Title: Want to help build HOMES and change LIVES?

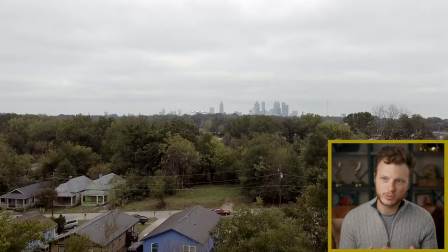All right, today we're watching a piece that we worked with two fantastic organizations to produce.
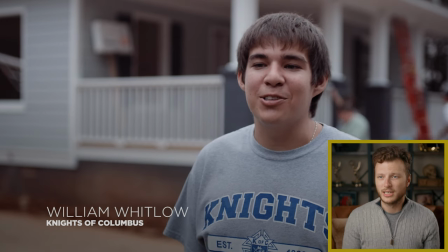That's Habitat for Humanity and the Knights of Columbus. And really the purpose of this video was twofold.
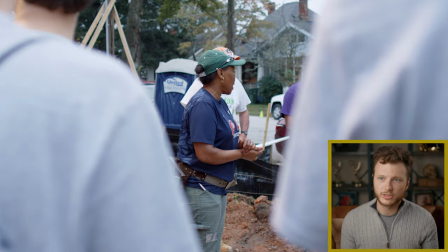First of all, it was to showcase all the work that they're doing, that both organizations are doing,
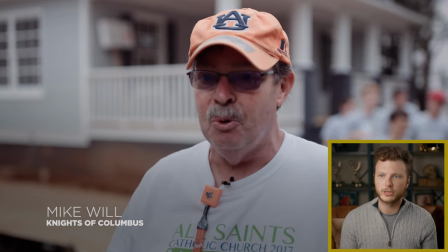this building of a home, but also to encourage people to get involved with that process.
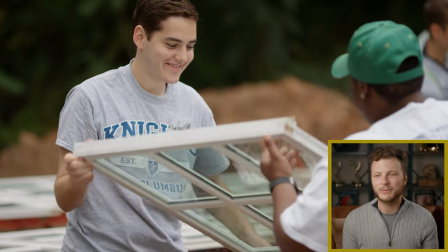I mean, I don't have to tell anyone here that time is one of our most valuable assets these days.
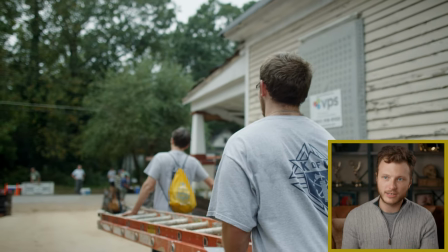And so people need a reason to get involved with something like this. They need some encouragement.
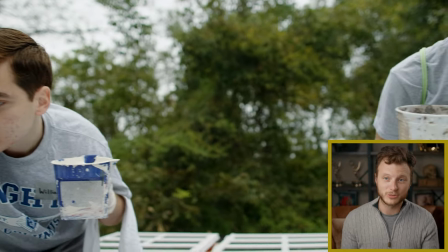And so one of the most important ways that are the most important things that we can do to encourage that is to show a variety of coverage of this piece.
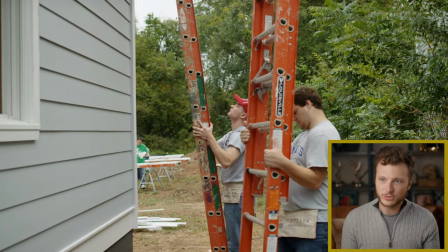So first of all, let me talk about the B-roll because showing visual interest and showing the wide gamut of what they're working on is very important in telling the story.
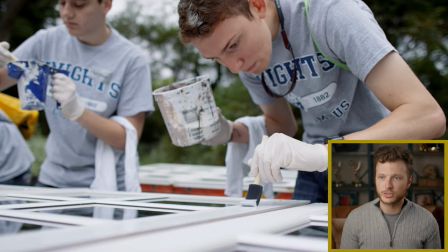So we have a variety of shots. We have that aerial that you just saw a minute ago. We have close-ups of the detail work that they're doing.
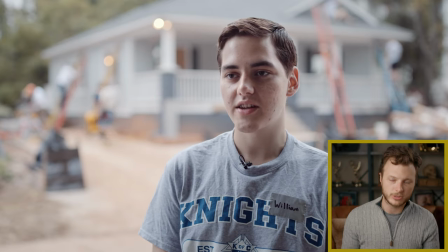We have push-in shots, all these different things that keep visual interest, but also show that, you know, they're not just doing one small thing here.
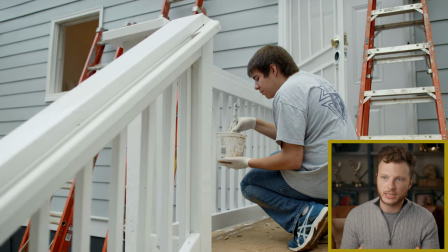They're doing a wide range of things. They're doing so much to complete this house. But then also, you know, the coverage of the story.
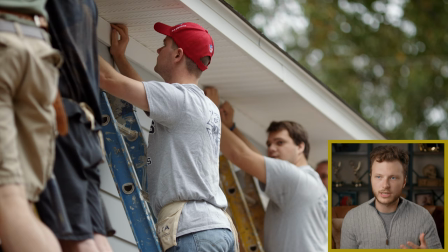The people that we're interviewing here, they're not paid actors. They're not people who are necessarily used to being in front of a camera.
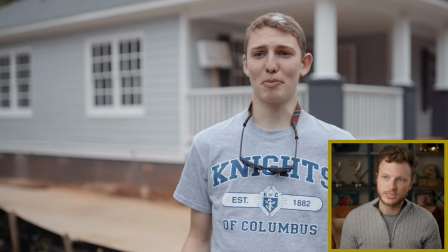So being able to sit there and work through these things with them, to talk them through the interview questions,
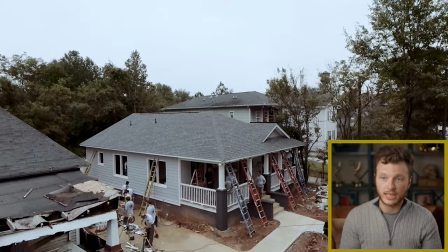to get the answers out of them that we really need to piece this piece together is really important in order to convey all the proper information.
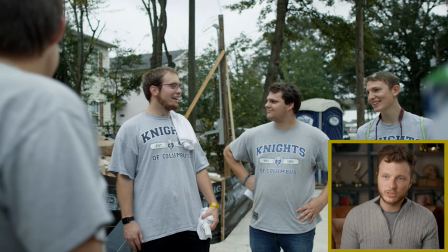And really that information is the fact that they're changing lives here. They talk about the fact that a family is moving in here and this is their home.
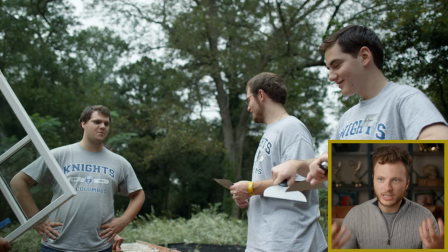We can watch a video and see this work being done, but to realize that this is changing an individual's life or a family's life is huge.
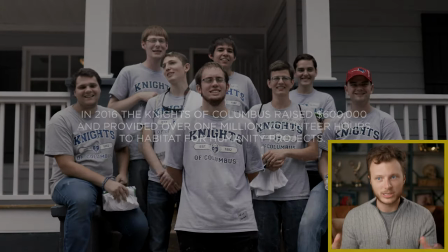And so being able to visually show that and being able to hear all of that information, tie it together and say, this is making a difference. That's the purpose of this video. So I really am glad that we got to work with both organizations, both Habitat for Humanity and the Knights of Columbus. And I hope you enjoy this video.
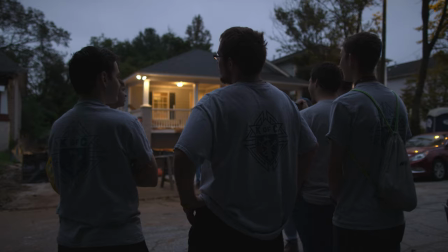I'm William Whitlow. I am a third year computer science major at Georgia Tech.
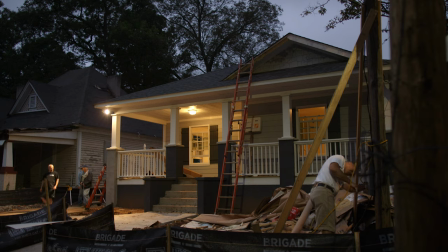And I am the Grand Knight of Council 14496 here participating in this Habitat for Humanity building in Atlanta.
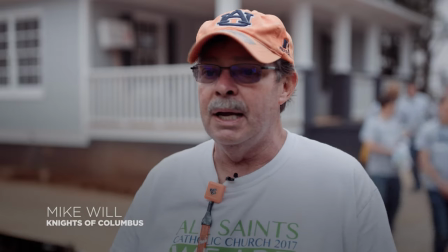The young Knights of Columbus from Georgia Tech were here today. and that is just really important to me.
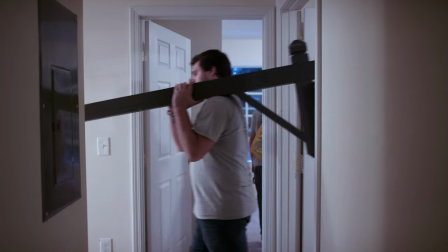You can see right off the bat, they came here to work. They're friendly, they don't give up, they just charge in, what more can I do?
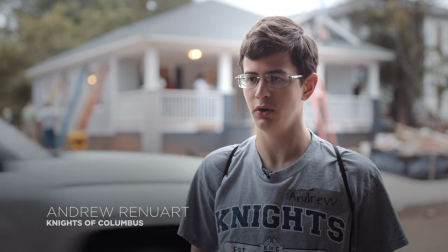The idea is that they build houses for people that want to own homes but wouldn't be able to normally afford a house.
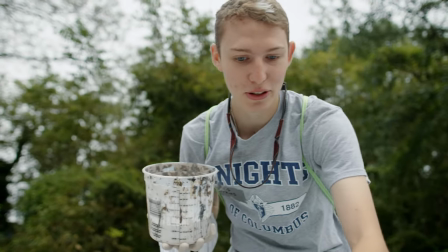I got here at about 7.30 this morning and then we got to work pretty soon.
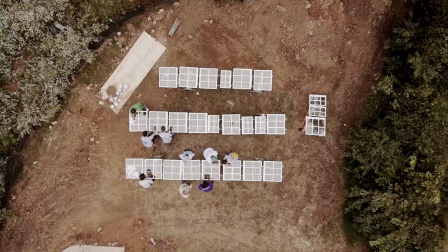The Knights of Columbus are participating in this project because it's helping out with someone part of the Atlantic community.
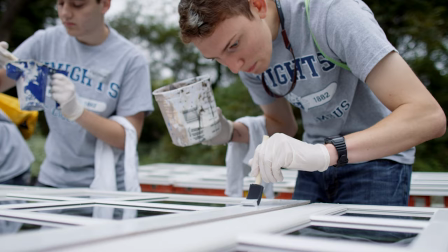I'm at the Knights of Columbus. We are dedicated to service. I met the home buyer.
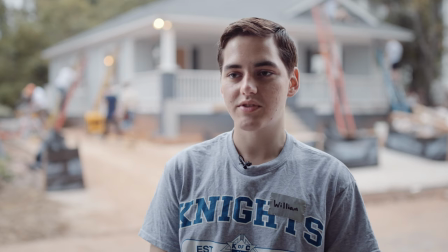She's really grateful that the Knights are coming to help. Just a couple Saturdays, we'll give her a house that she'll enjoy for many years.
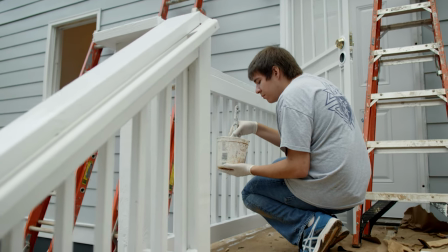It's very easy to just forget about the rest of the world around you,
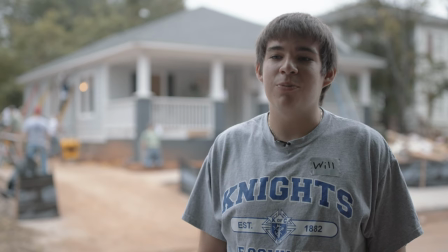so like the chance to come off of campus and actually help out the community is very important so that we don't just become isolated.
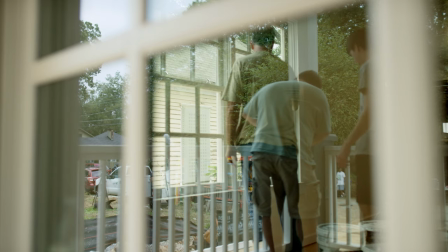The Knights of Columbus have provided me with brotherhood, with a sense of what a man should do to serve the church, serve his country, and serve his community.
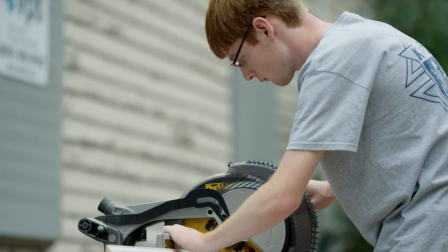Habitat for Humanity provides homes and places for families to live and grow.
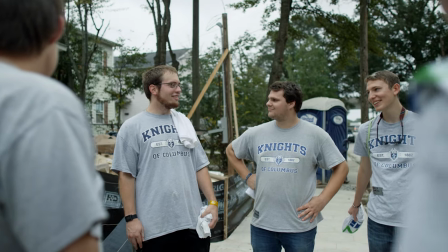As Knights, we strive to be there for people in whatever way they need.
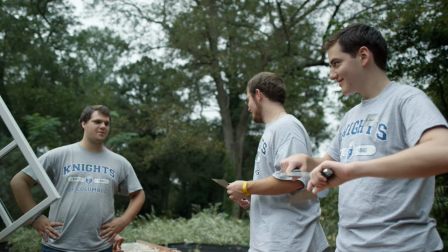It's incredible to see what people can do when they come together, when we as a council gather in a common goal,
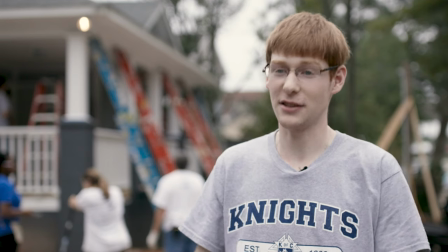that has a huge impact on others.